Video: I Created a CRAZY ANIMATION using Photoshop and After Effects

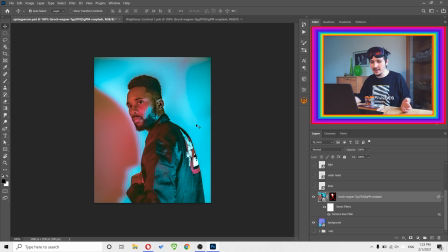I need to replace this background with something so that it's not empty.
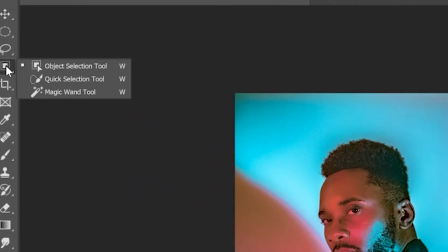For this, I had to rasterize my image, and all I need to do is just again select the person,
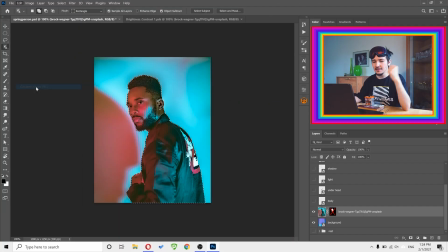then go to edit and content aware fill. Content aware fill basically helps us to automatically fill the selected place.
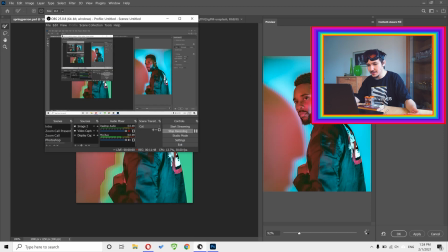And if we just wait a bit, let me see if I'm actually recording. Oh, thanks God, I was about to kill myself.
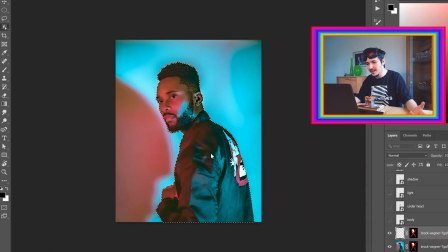And voila, as you can see, it's gone almost. And you can just click OK. And you can just go and, you know, get rid of the rest on your own by using,
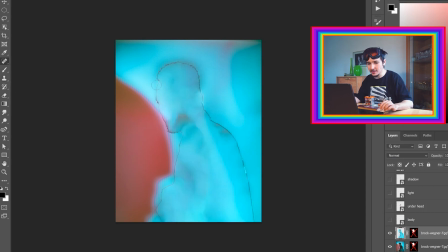for example, spot healing brush tool and all the other stuff, like doing like this and blah blah blah. So anyway, it's a long work, so I'm just gonna skip it. I did this, and as you can see, I also maybe played a bit with the colors. And now we're already a step closer That was a beautiful animation because the body head separated and also we have the background.
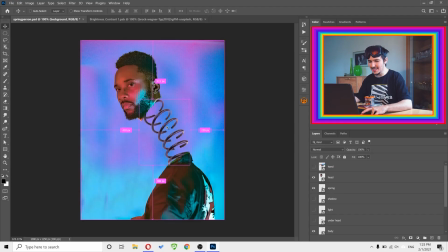Next thing was to get this spring here. I don't know if you can find spiral image on Unsplash.
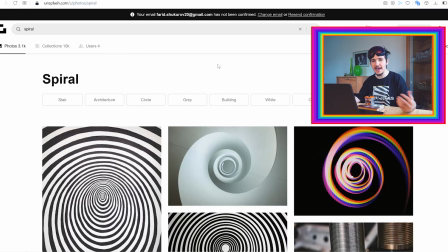I actually got it from a different website called Elements and Watto, which is a paid website. So, and I will link all of the images, you know, in the description. But keep in mind that when it comes to the spiral, you can use it only in this tutorial. You cannot use it in any other project because it's from paid website. So I think that makes sense.
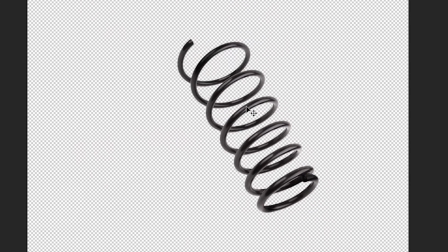And this was the spire image originally. What I had to do, I actually had to bend it just like a rainbow.
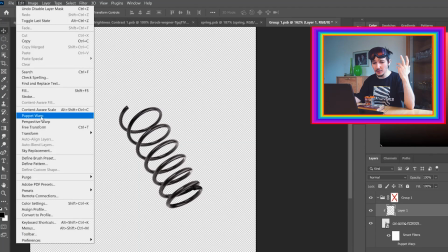And in order to do that, I actually used puppet warp tool. So for example, if you would go to edit and puppet warp, you could just, oops, wait, whoa.
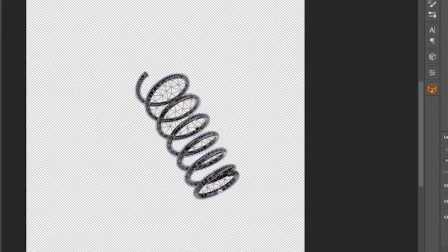Okay, wrong thing. You could just create here these beautiful points and then you can just bend it.
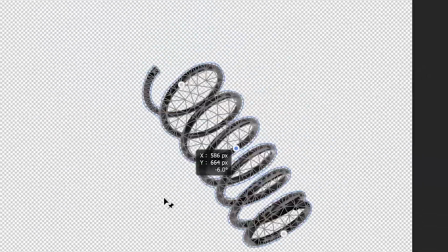Boom, boom, chicka boom, boom, boom, chicka boom, and do whatever you want with it.
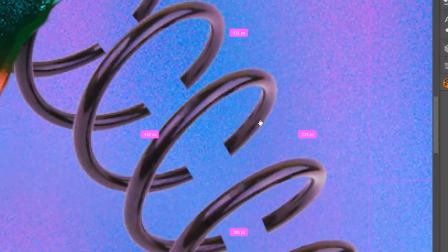So anyway, and now you're probably wondering why the hell is there this emptiness inside the spring. And yeah, this thing is called spring. I know spring is also the thing that comes after
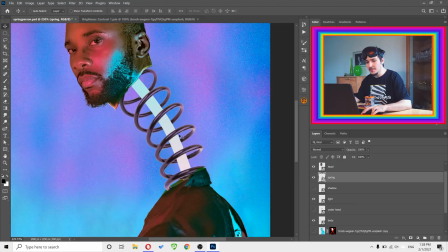winter, but this is a different spring, okay? So basically I also have to create this kind of, it's just basically a rectangle, no?
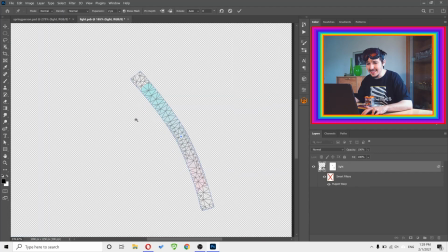Just you take rectangle tool, you create a rectangle like this, and then again use puppet warp tool to put points on this rectangle and just bend it.
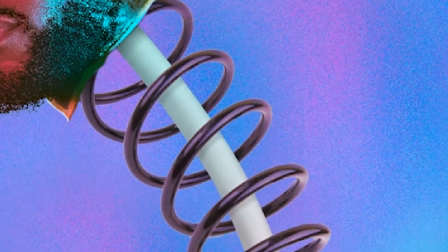Some whiskey to calm me down. Anyway, as you can see, I also added here some shadows, you know, basically make it more realistic.
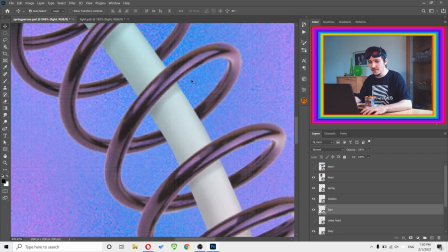So every time we have a line here, as you can see, this spring thing, we have a shadow below to make it more realistic.
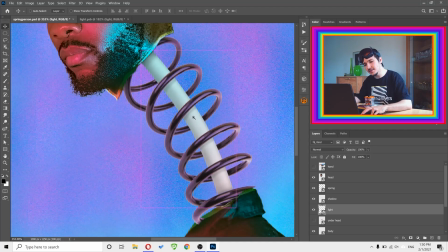And also to give this an effect of roundness, I also added shadow here. If you look, this part and this part are darker than this part.
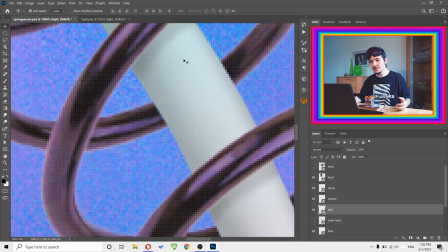And basically that makes it look like it's rounded and not just flat.
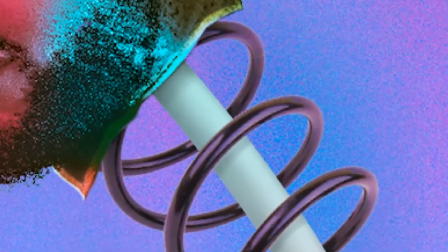And as a last step, I added this underhead thing, which I just called underhead, as you can see.
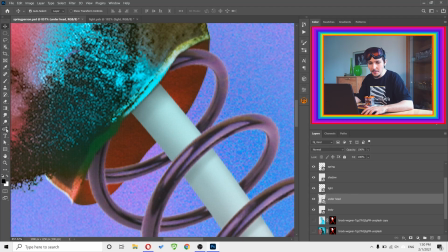It's basically just a shape that I created using pen tool, and let me just show that to you, my dear friend.
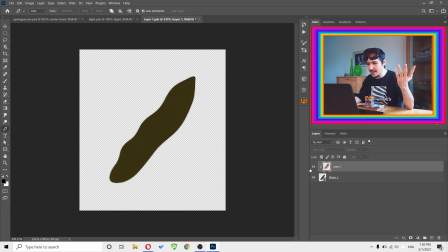So as you can see, this is just a shape, and here I have just a texture, which is, by the way, texture from his face.
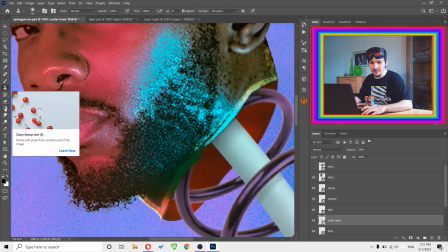So I just copied the texture from his face using clone stamp tool, and then I just pasted it here. Easy. And again, I mean, if you have at least intermediate knowledge about Photoshop, you should understand everything that is happening here. If there are things here that you don't understand, I would just advise you to search for them separately. So for example, if you don't know how to use clone stamp tool, you just go to YouTube and write how to use clone stamp tool in Photoshop, and you will get thousands of tutorials,
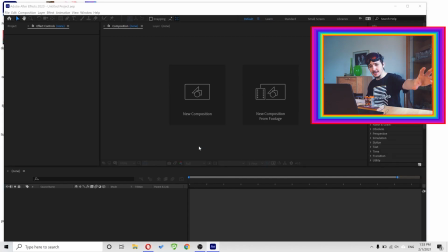okay? Don't be stupid. Anyway, finally I'm here in After Effects, which is the best tool for animation ever created in the humanity of humanity.
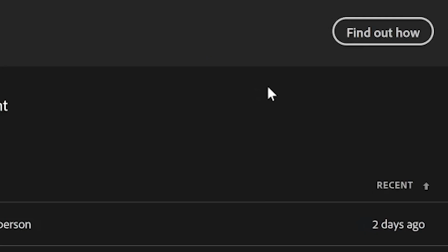I think I said something wrong, but who cares? And as you can see, here is the project. I'm just gonna open it.
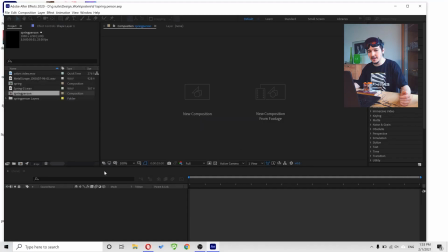It's called Spring Person. It doesn't matter if you don't know how to use After Effects, okay? I will just explain the basic principles behind the animation.
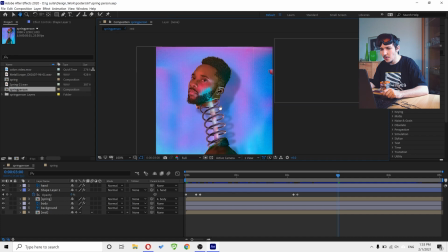First of all, the first thing that I did is just, I just imported all of these objects here in After Effects separately.
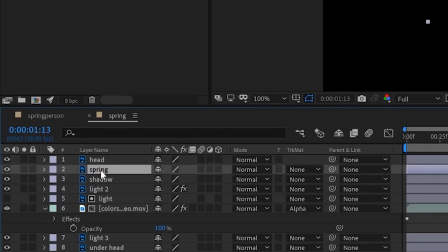So for example, as you can see, I have here the head, spring, shadows, light, which is basically this thing.
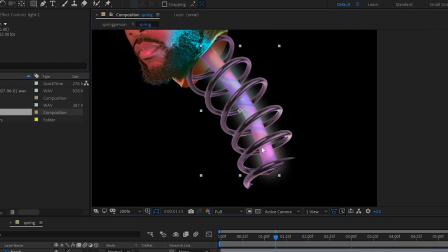As you can see also, I put inside this light here a really cool light animation.
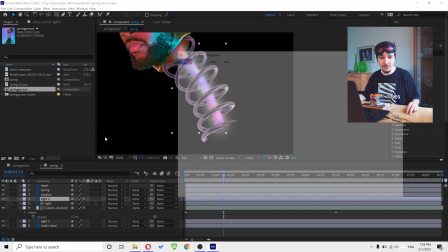So basically, let me just show that to you, my dear friends. This is his beautiful video.
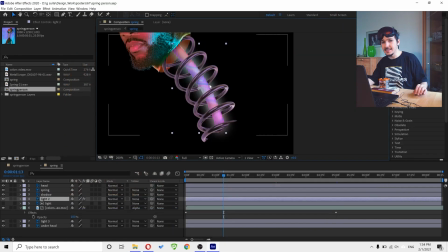I actually put it inside his body, not the body, but this thing here.